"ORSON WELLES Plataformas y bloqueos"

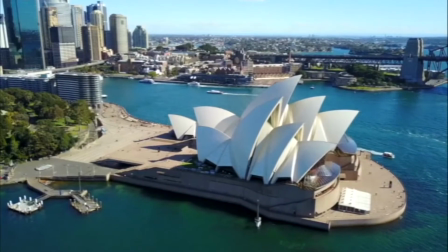[0:06]
Muchos años antes de diseñar la famosa ópera de Sidney,
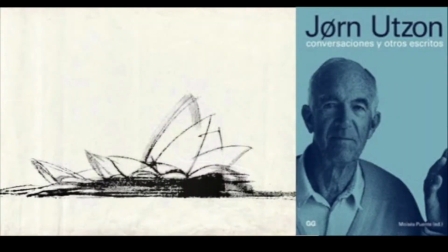[0:10]
el arquitecto danés Jörn Utzon visitó México y plasmó la profunda experiencia que tuvo visitando
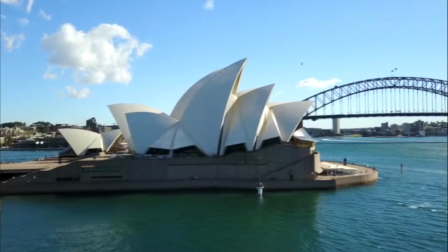[0:17]
los sitios rituales de las culturas mesoamericanas en un texto titulado Planicies y plataformas.
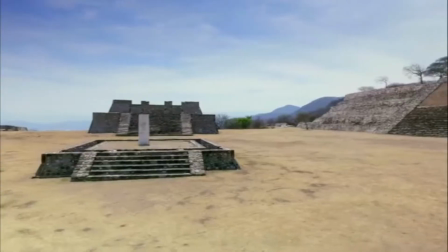[0:24]
Para Utzon, esos sitios fueron ubicados y construidos por artistas de una gran sensibilidad en su apreciación del entorno natural,
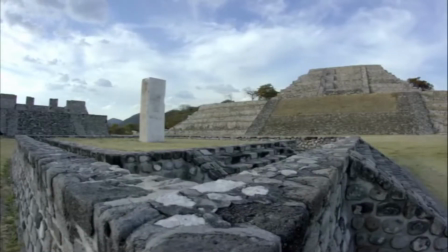[0:32]
y en ellas encontró una arquitectura emotiva que filtraba
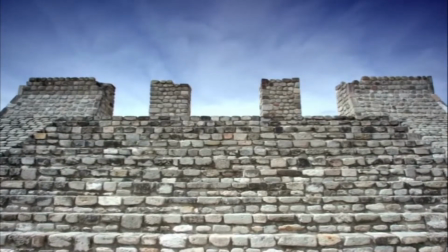[0:36]
las visuales del ambiente circundante negando lo inmediato pero sobre todo una poderosa
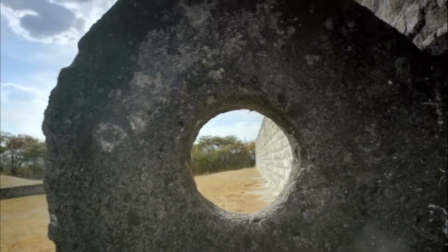[0:43]
abstracción geométrica que reinventaba la naturaleza de manera mítica generando una emoción que
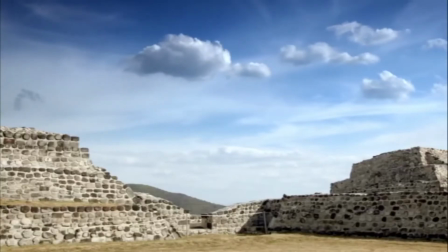[0:49]
Hudson definió como implosión del infinito En la región de Yucatán,
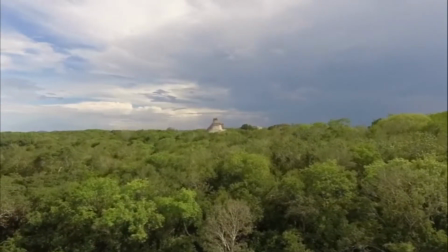[0:55]
por ejemplo encontró una selva inaccesible de altura uniforme donde no existían visuales largas ni era posible realizar movimientos verticales,
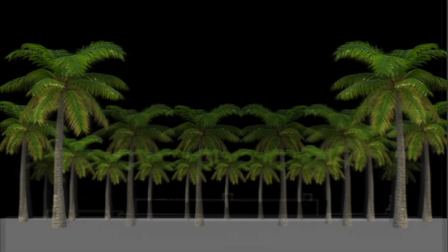[1:04]
y en la que el uso de altas plataformas por encima de las copas de los árboles,
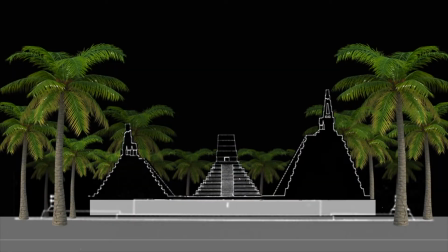[1:08]
descubrió para los mayas una nueva dimensión de la vida, consonante con su devoción a los dioses.
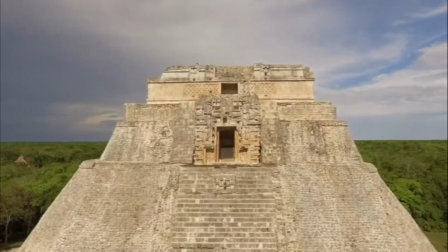[1:15]
Y sobre ellas construyeron sus templos y desde allí tuvieron acceso a
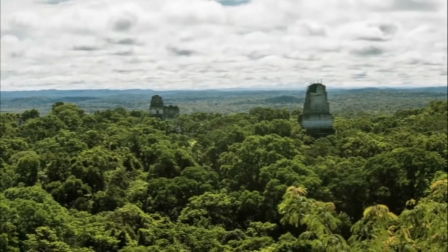[1:20]
una gran planicia abierta en la que de pronto trascendieron el tedio selvático.
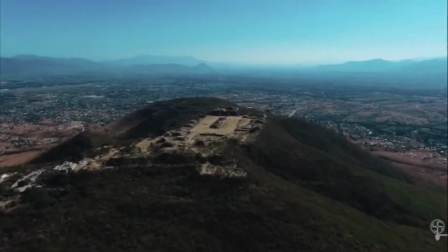[1:26]
Otro ejemplo poderoso fue el de Monte Albán una pequeña montaña que domina tres valles
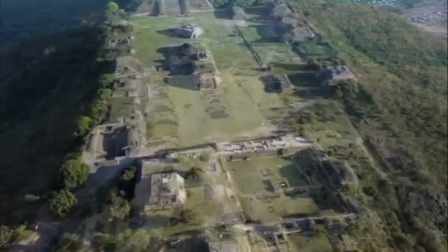[1:32]
cercanos a la ciudad de Oaxaca cuya cima fue truncada para conformar
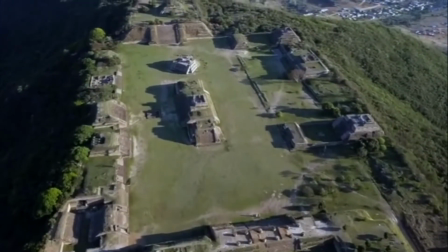[1:36]
una planicie definida por escalinatas y basamentos al borde de una plataforma
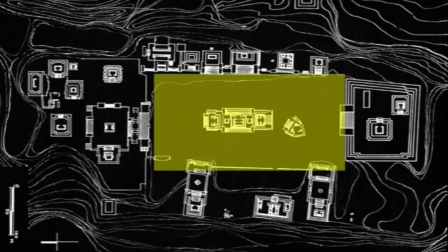[1:41]
cuya parte central se ubica a un nivel inferior del de la cima de la montaña
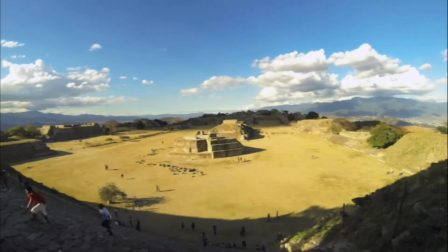[1:46]
un espacio que parece flotar en el aire separado de la tierra
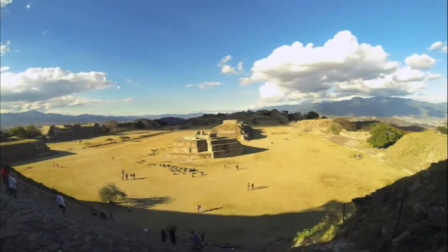[1:51]
donde no se ve otra cosa que el cielo y las nubes que pasan como un nuevo planeta.
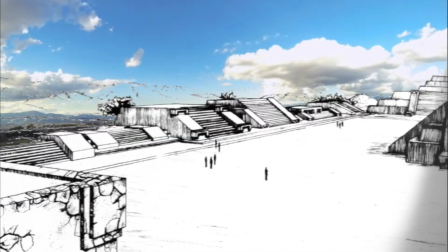[1:58]
Estas reflexiones de Hudson sobre lo que la arquitectura mesoamericana filtra y concentra
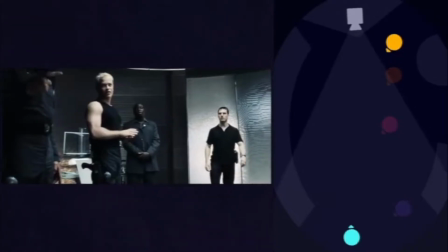[2:03]
con maestría me recordaron la práctica común en el cine de bloquear una escena,
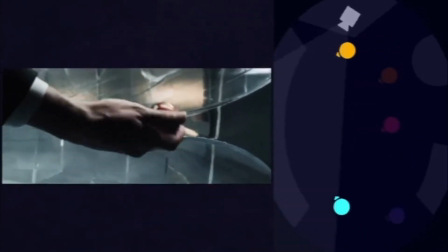[2:08]
es decir, definir los movimientos de un actor en relación con la cámara en una especie de coreografía en la que todos los elementos del set,
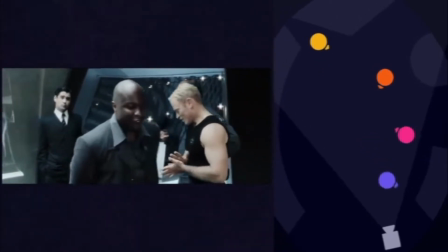[2:17]
actores, extras, vehículos y equipo, se mueven en perfecta armonía para producir el efecto que el director persigue.
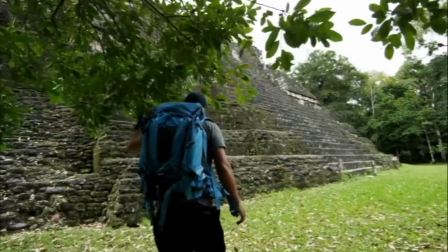[2:25]
Al recorrer una arquitectura, el ojo es el maestro de ceremonias que al desplazarse nos revela el juego sabio,
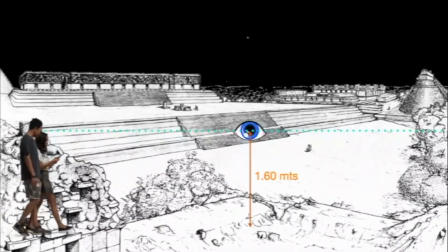[2:33]
correcto y magnífico de los volúmenes ensamblados bajo la luz, como decía Le Corbusier.
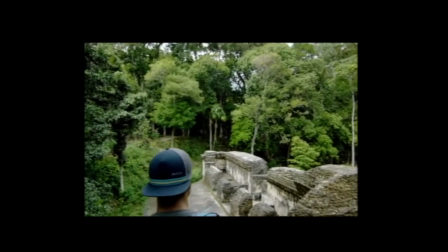[2:38]
Pero en el cine, ese maestro de ceremonias es un rectángulo fijo, definido por los lentes y la película con la que se fotografía el film.
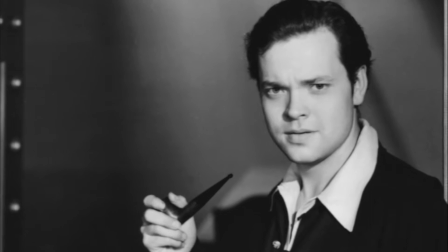[2:49]
Uno de los grandes maestros del bloqueo fue Orson Welles,
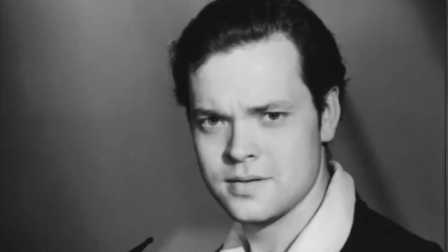[2:52]
que lo empleó magistralmente desde sus primeras dos películas, El ciudadano Kane y Los magníficos Ambersons.
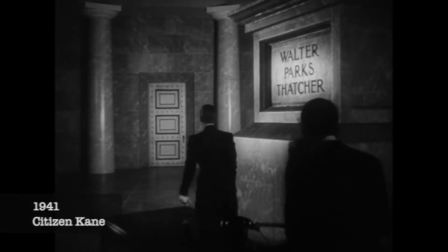[3:00]
Mucha de la innovación relacionada con ellas fue producto del tipo de cámaras y lentes que Greg Toland, el cinematógrafo de Kane,
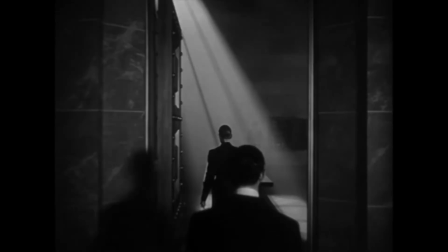[3:08]
usó para obtener una fotografía de gran profundidad, en la que todo lo que vemos está en foco al mismo tiempo.
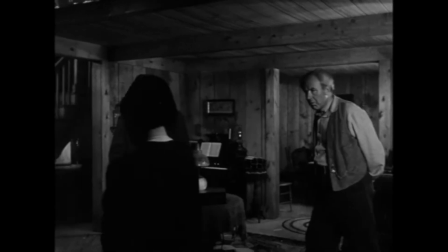[3:16]
porque a Wells no le gustaba usar el foco de la cámara para guiarnos y en lugar de
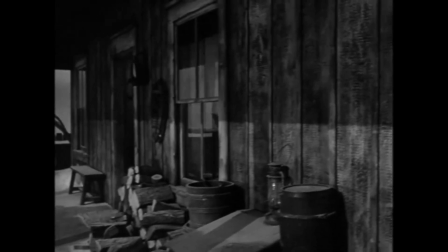[3:21]
eso prefería usar el diálogo o el movimiento de los personajes para llamar nuestra atención
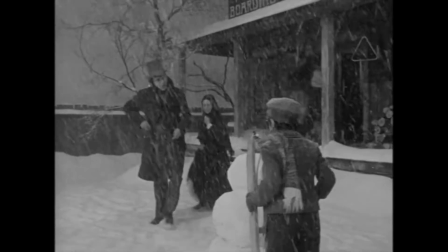[3:26]
una estrategia similar a la de los montajes teatrales donde se formó como actor y director
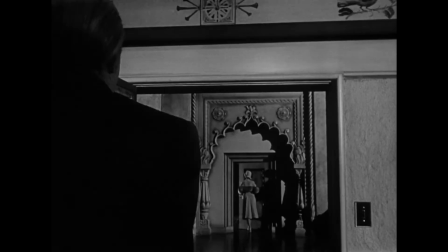[3:34]
La gran profundidad de campo le permitió también usar la perspectiva para sorprendernos y confundir nuestro sentido de escala
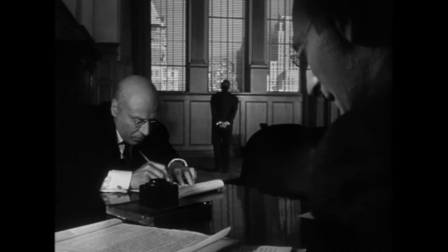[3:42]
Cuando Kane camina hacia una fachada de aparente normalidad,
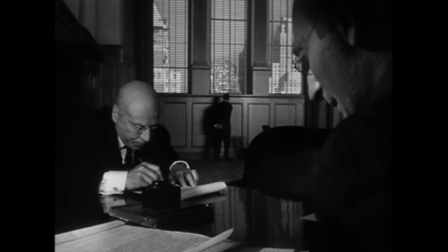[3:46]
se ve gradualmente enanizado por una ventana que parece crecer mientras él se acerca.
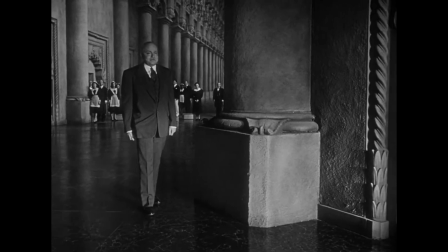[3:52]
Un fabuloso efecto visual que también funciona para acentuar la historia con una pequeña metáfora visual.
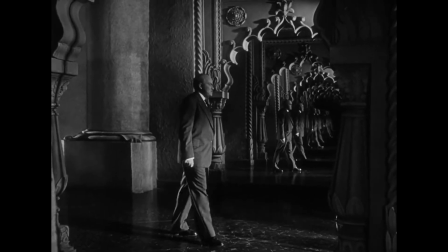[3:59]
Un hombre se encoge físicamente dentro de su mundo mientras pierde el control sobre su vida y sus negocios.
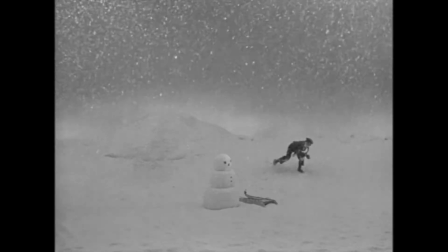[4:06]
Toda la puesta en escena abunda en este tipo de detalles.
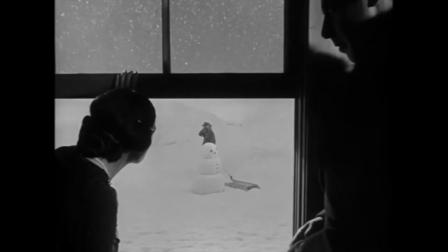[4:10]
Otro ejemplo notable es la escena en la que Kane es un niño jugando en la nieve, mientras sus padres, al interior de la casa, discuten sobre su futuro.
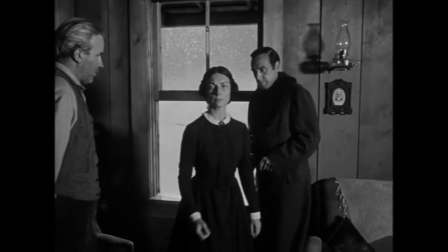[4:19]
La cámara arranca centrada en el niño y se mueve hacia atrás,
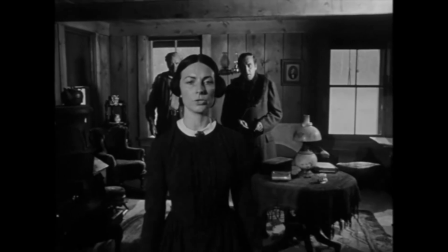[4:23]
atravesando una ventana para entrar a la casa y eventualmente detenerse en una mesa en otra habitación,
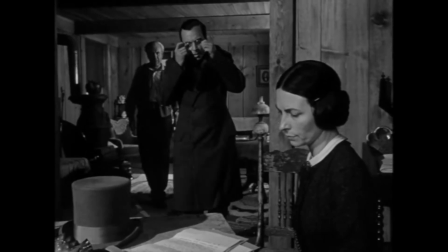[4:29]
donde la madre firma el contrato que sella el destino de su hijo.
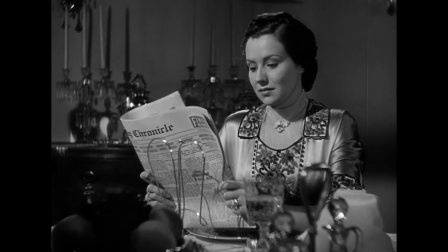[4:34]
El truco está en el set, ya que la mesa es un objeto mecánico que se parte en dos,
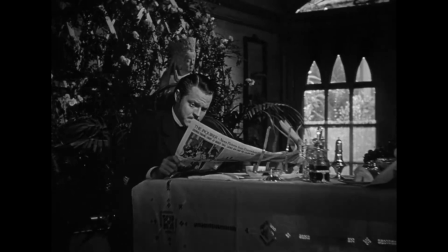[4:39]
para dejar pasar a la cámara y que se vuelve a juntar para poder filmar la escena en una sola toma.
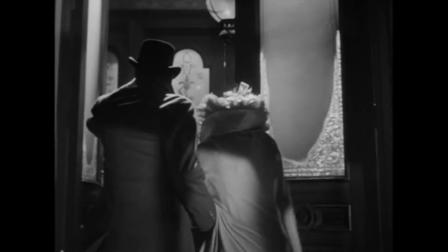[4:46]
En su siguiente película, Wells dibujó la elegante curva de toda una época en la espectacular escena del gran baile en la mansión de los Ambersons,
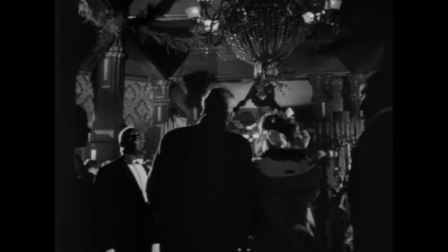[4:55]
donde con un movimiento continuo desde el exterior al interior,
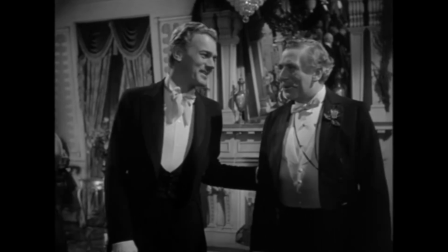[4:58]
vemos el pasado, presente y futuro de esa comunidad desfilando frente a nosotros en medio de piruetas y volteretas de prendas.
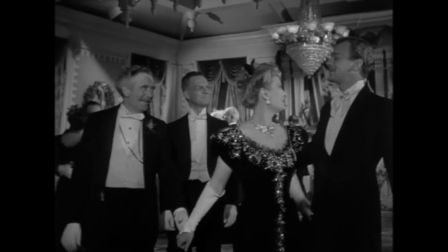[5:07]
Las voces y las historias del pueblo pasan frente a nosotros tan rápido que resulta imposible
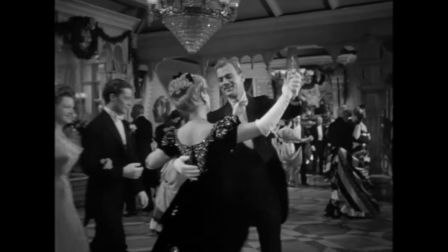[5:12]
verlos a todos mientras nos hacemos conscientes también de la presencia y movimientos de la cámara
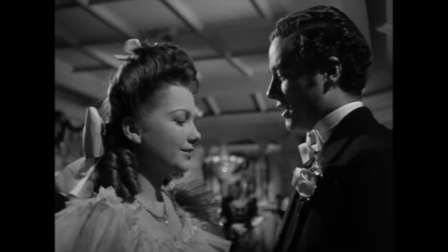[5:18]
Otra marca de la maestría precoz y del inconfundible estilo de Wells Pero después de su díptico hollywoodense,
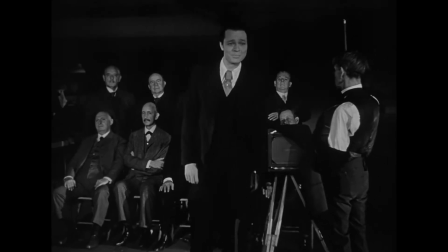[5:25]
todo cambió La RKO le retiró la edición final de los Ambersons y Wells decidió exilarse en Europa durante años
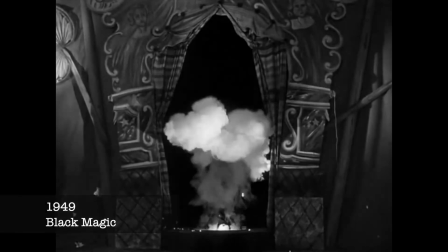[5:33]
donde comenzó a aceptar trabajos como actor en películas de dudosa calidad para financiar y rodar sus proyectos al margen del control de los productores y los estudios De esta manera se embarcó en la adaptación de Otelo al cine un film que fue diseñado originalmente
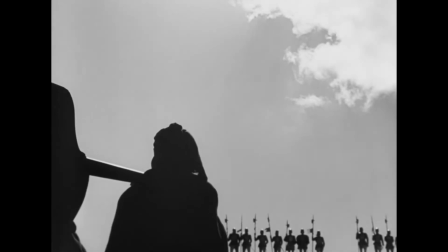[5:51]
como una producción de estudio italiana pero que experimentó una transformación radical después de que el productor quebró
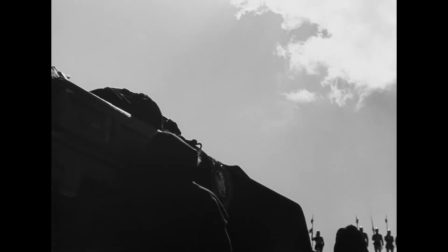[5:58]
y Wells decidió financiarla de su propio bolsillo
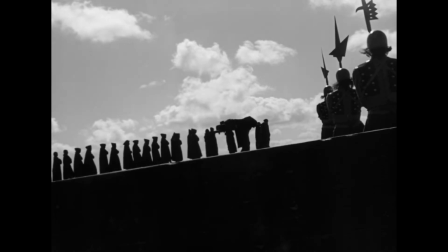[6:02]
Grabando poco a poco en diversos lugares de Marruecos e Italia entre 1948 y 1951,
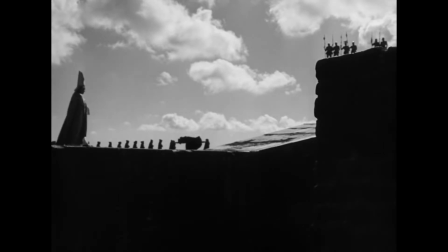[6:09]
Wells reinventó y reformuló los fundamentos de su estilo y encontró un
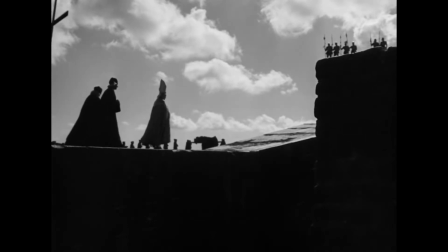[6:14]
nuevo método de realización cinematográfica que continuó desarrollando durante el resto de su vida.
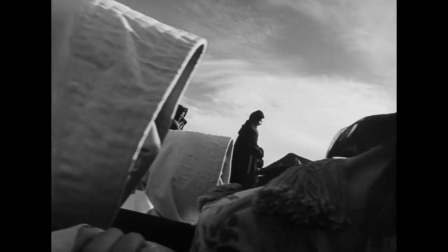[6:21]
Sin el beneficio de las grúas y rieles de un estudio, optó por una forma más áspera y vertiginosa de mover la cámara y las distancias
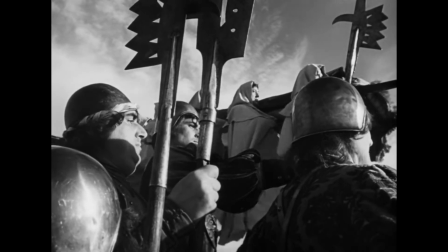[6:29]
anormales entre las personas creadas artificialmente en estudio fueron amplificadas,
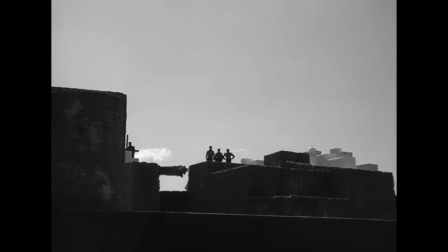[6:35]
explotando la arquitectura de una fortaleza construida por portugueses en la isla de Mogador.
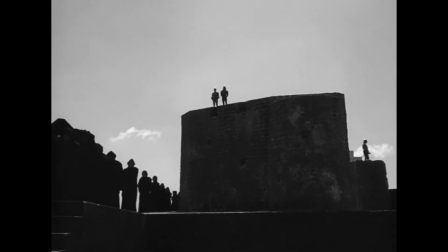[6:41]
Una mole de piedra donde encontró larguísimas rampas, muros interminables y sobre todo,
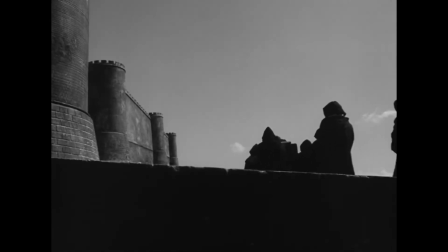[6:47]
una enorme plataforma de cantera que produjo, a través de los inusitados ángulos de la cámara,
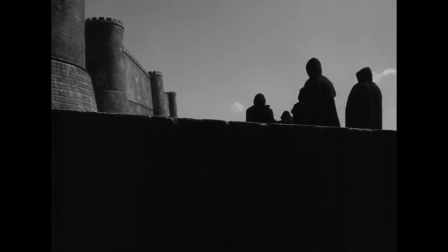[6:53]
las composiciones más sorprendentes de toda su filmografía.
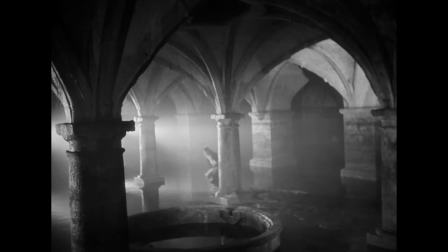[6:58]
La estética de Wells comenzó así a fragmentarse en respuesta a las constantes interrupciones en el rodaje,
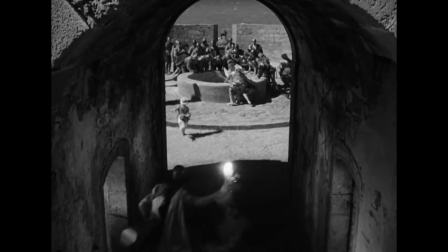[7:05]
favoreciendo en la edición las discontinuidades discordantes sobre las continuidades encadenadas que usó en Kane y los Amersons.
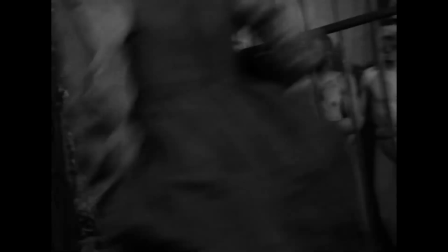[7:15]
Ver Otelo a la luz de las historias que rodean su creación es estar constantemente al tanto de los trucos y dispositivos que fueron necesarios para filmarla.
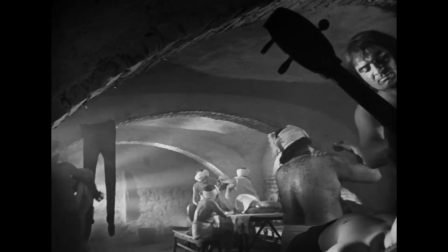[7:24]
Algunos de estos se han vuelto legendarios, como la reubicación de una escena en un baño turco, en realidad un mercado de pescado, porque el vestuario no había llegado.
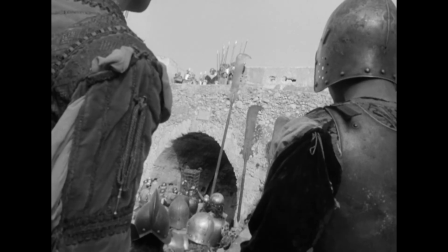[7:34]
Los soldados usan armaduras hechas con latas de sardina, y una sabana sucia sustituye a la vela de una galera veneciana.
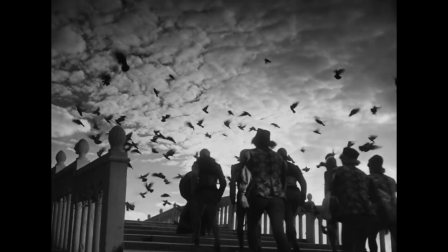[7:43]
Y de manera aún más fundamental, los actores en la pantalla no son necesariamente quienes expresan el diálogo,
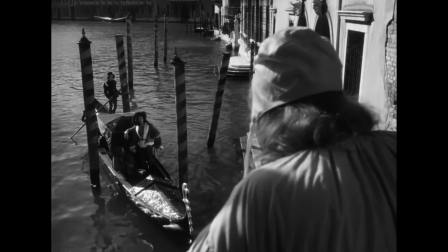[7:50]
ya que como explicó Wells, si no ves la cara del actor puedes es estar bastante seguro de que no es él quien habla.
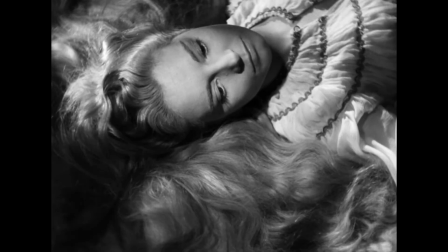[7:57]
Dos desdémonas entraron y salieron de la película antes de que Suzanne Cloutier obtuviera el
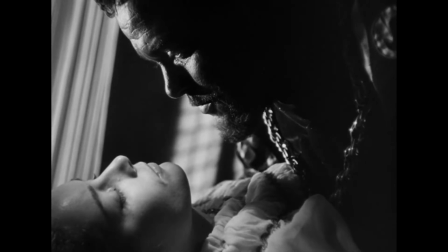[8:02]
papel solo para que su voz fuese finalmente doblada por otra actriz en la versión final.